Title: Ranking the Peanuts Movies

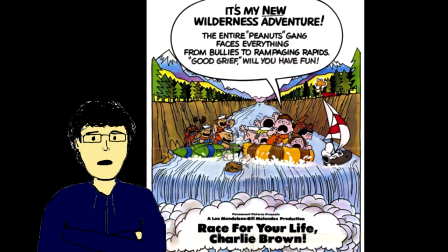747s
It was, well, all I can say is watch further and you'll see what I mean.
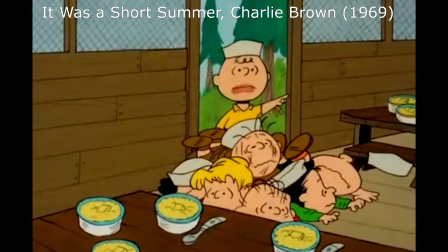752s
Here, everyone's going to summer camp. This wasn't the first time Charlie Brown and company were in a setting like this, and it wouldn't be the last.
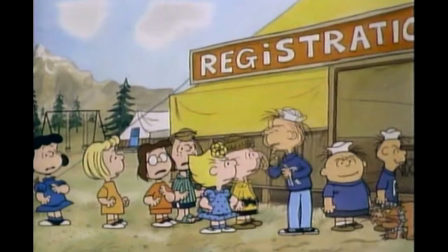760s
However, this was the first time the gang faced off against a group of bullies and a cat.
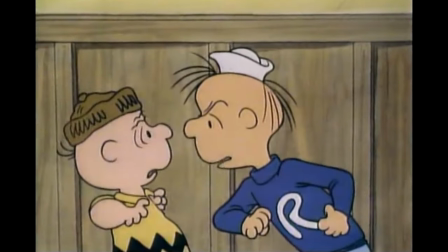767s
These guys, who are oddly never named, throw their collective weight around and make it plain that they're number one.
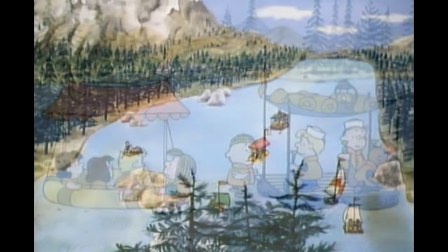774s
The race in Race for Your Life, Charlie Brown, is a raft race filled with difficult obstacles along the way.
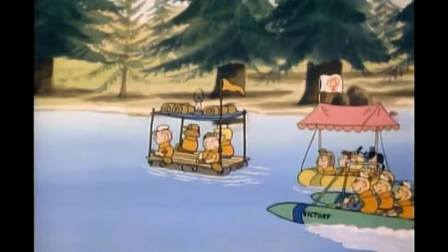781s
The bullies make things worse for the others by cheating, which is how they won their previous victories.
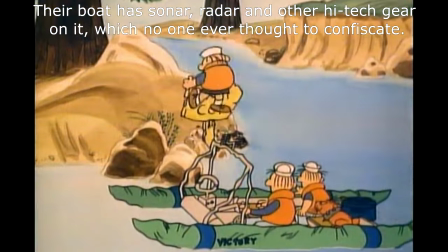788s
Are you not surprised? At just about every point along the way, these guys make it difficult for the others,
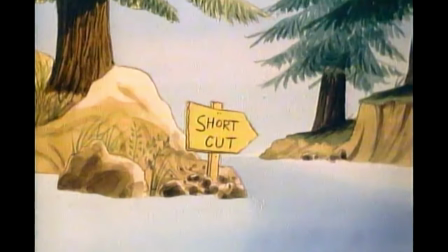795s
whether it be by changing signs or just plain sabotage.
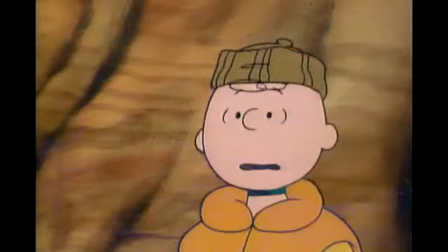799s
It all makes for an action-packed race, and through it all, Charlie Brown must learn what it means to be a leader.
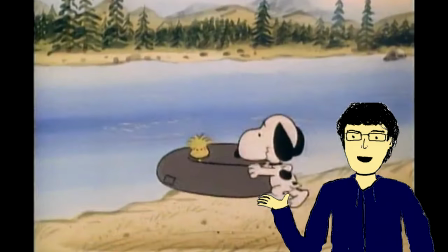805s
Now, with what I just described to you, that sounds like a pretty exciting movie, doesn't it?
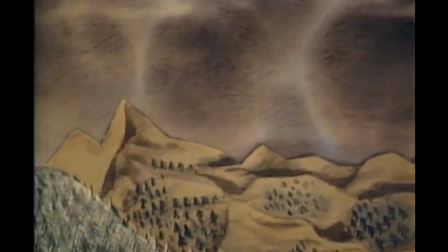811s
Well, that was some of it. About halfway through the movie, a storm hits and Snoopy and Woodstock are separated.
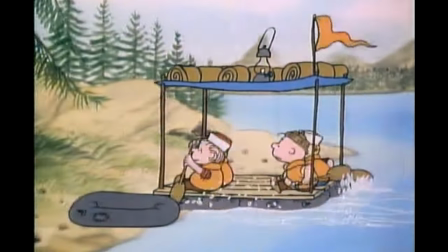819s
The race is then abandoned for about 20 minutes while the group tries to find them.
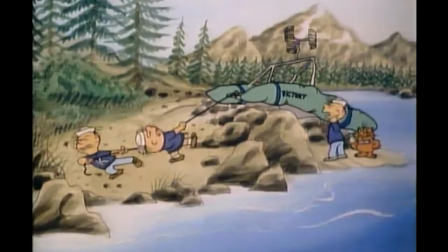824s
Even the bullies get stranded.
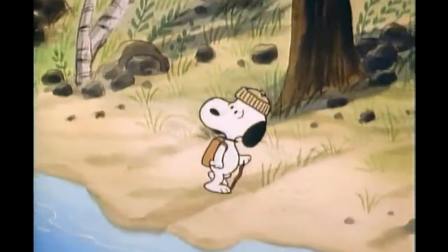826s
So the action in this film is basically brought to a halt here as Snoopy tries to look for Woodstock and everyone else tries to look for Snoopy.
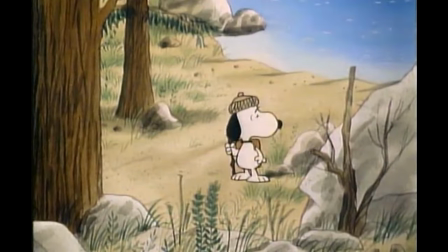835s
Don't get me wrong, I do feel sorry for both Snoopy and Woodstock here.
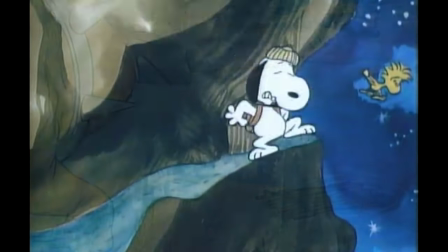840s
It's just that this is what kind of drags the film down. Several scenes are just pointless, or they play for way too long.
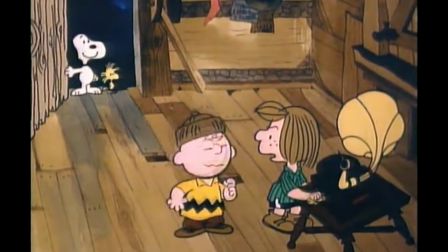849s
Like these scenes at the cabin in the woods. Once everyone reunites there, they have a bit of fun dancing and singing.
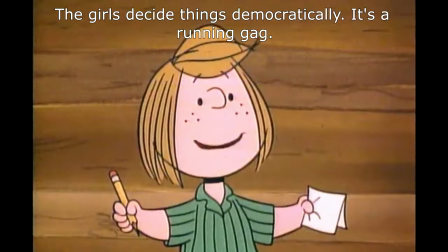856s
Then, Peppermint Patty and the other girls vote to kick the boys out for the night.
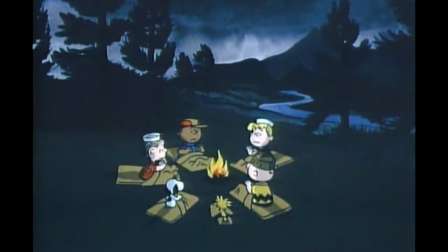861s
So the boys make a campfire outside and sleep, and then it starts snowing.
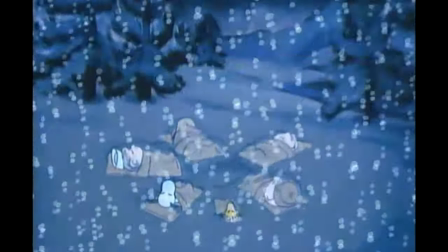866s
I thought this was a summer camp. They're not only spreading the plot then, but the suspension of disbelief as well.
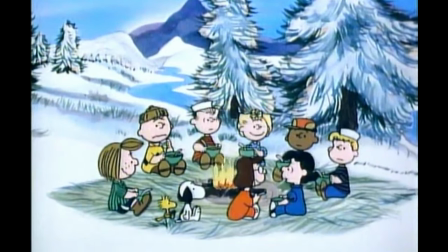873s
Only after they begin talking about finding Christmas trees while eating dry cereal around the campfire does Charlie Brown remind everyone.
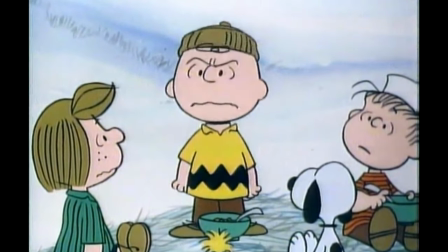881s We're supposed to be having a race! Have you forgotten that?
I'd say they did.
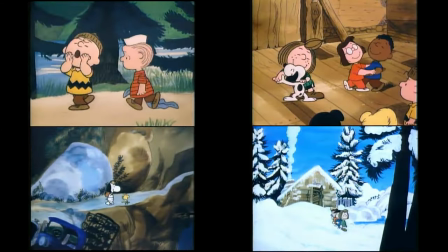886s
This entire section adds pretty much nothing to the film and could have been axed entirely.
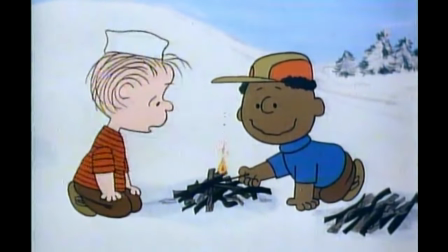891s
It really felt like it was just padding out the runtime.
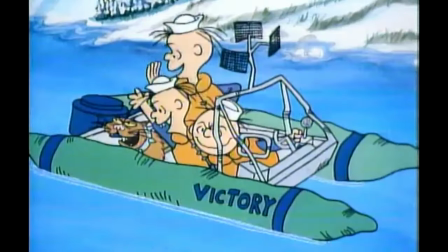895s
It takes the bullies throwing snowballs to remind everyone what the main plot of this movie is.
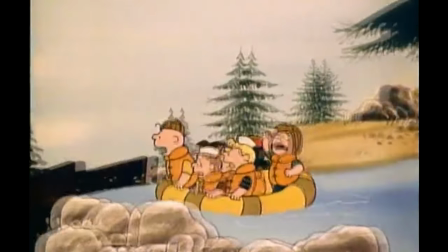902s
Most of the action takes place within the last 15 minutes of the movie.
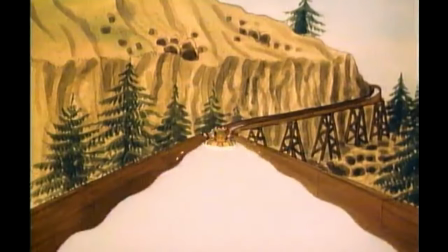907s
This is where most of the noteworthy scenes take place.
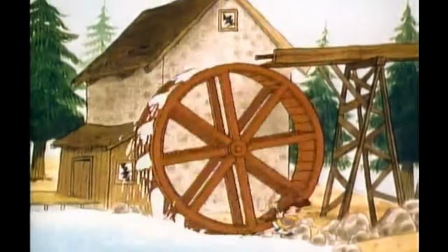910s
It's a mixture of rough water rafting, underhanded tactics, and a noticeably lax safety protocol.
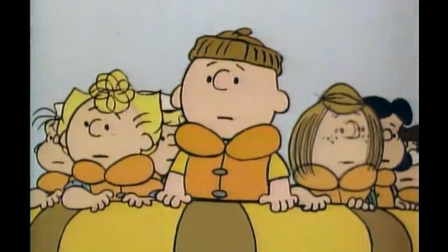916s
Who is running this camp? Chris McClane? It's up to Charlie Brown to get his group back on track to complete the race.
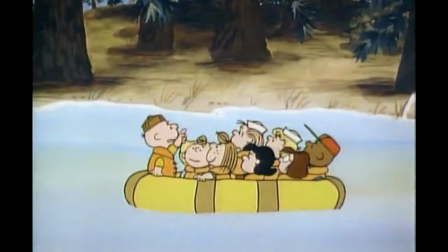924s
And you know what? He does do a pretty good job leading. He shows a side to himself that's not the wishy-washy character that he's always made out to be.
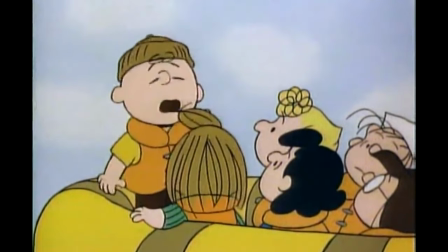933s
Of course, there's one hindrance that he has to deal with that's not the bullies.
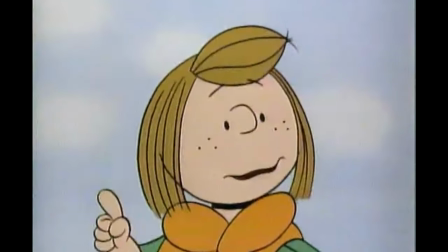938s
Peppermint Patty. She's probably the most obnoxious of the main cast here.
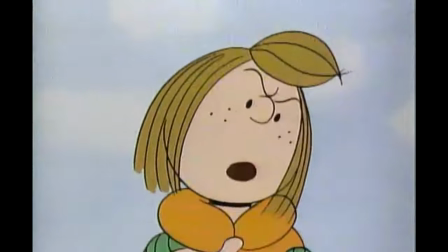943s
More so than Lucy, actually.
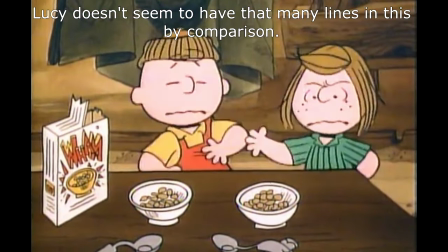946s
Half the time, she acts like she did in the Thanksgiving special, where she was criticizing the meal Charlie Brown made for everyone.
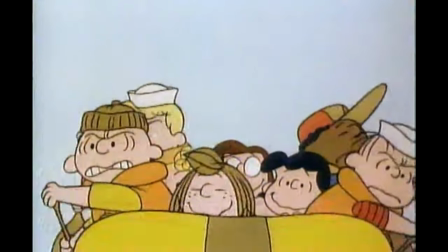953s
She also ends up costing Charlie Brown the race when she celebrates too early.
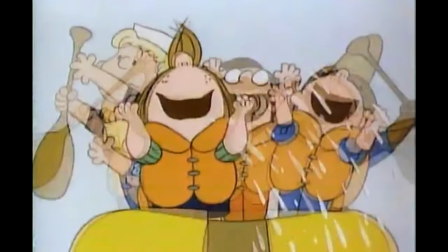959s
Yeah, I know it's part of her character, but it gets really irritating.
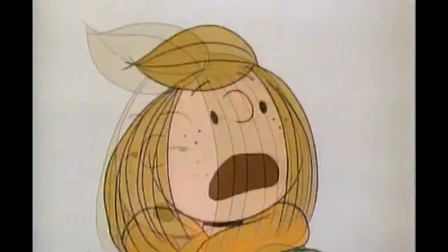963s
When you see a pair of Charlie Browns that's more irritating than Lucy, that's a problem.
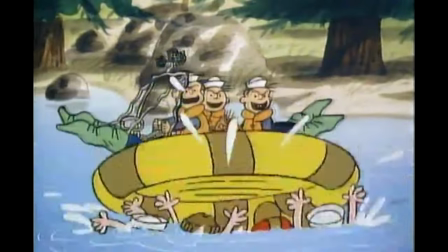969s
So, Charlie Brown and company don't complete the race, and neither do the bullies,
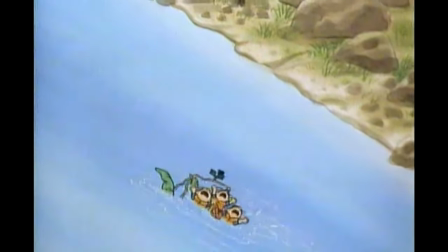974s
as the Thorn of Karma punctures their raft and sinks it before the finish line.
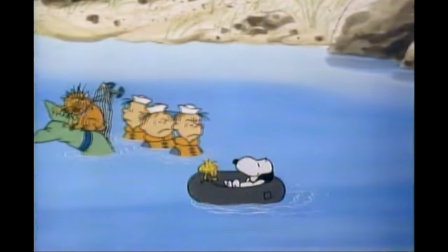979s
You can guess who wins here. No, just Woodstock.
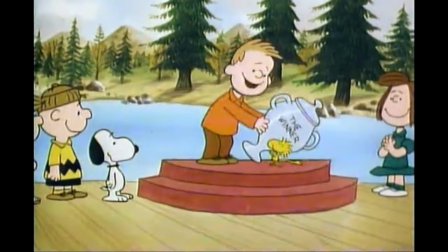984s Hooray!
This one was a bit of a mixed bag.
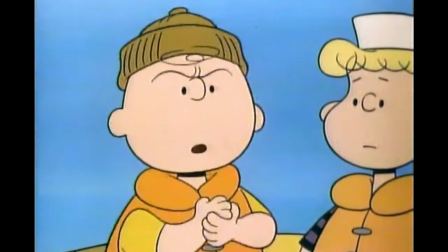988s
I liked that Charlie Brown's character grew a bit here, and there were several great action sequences.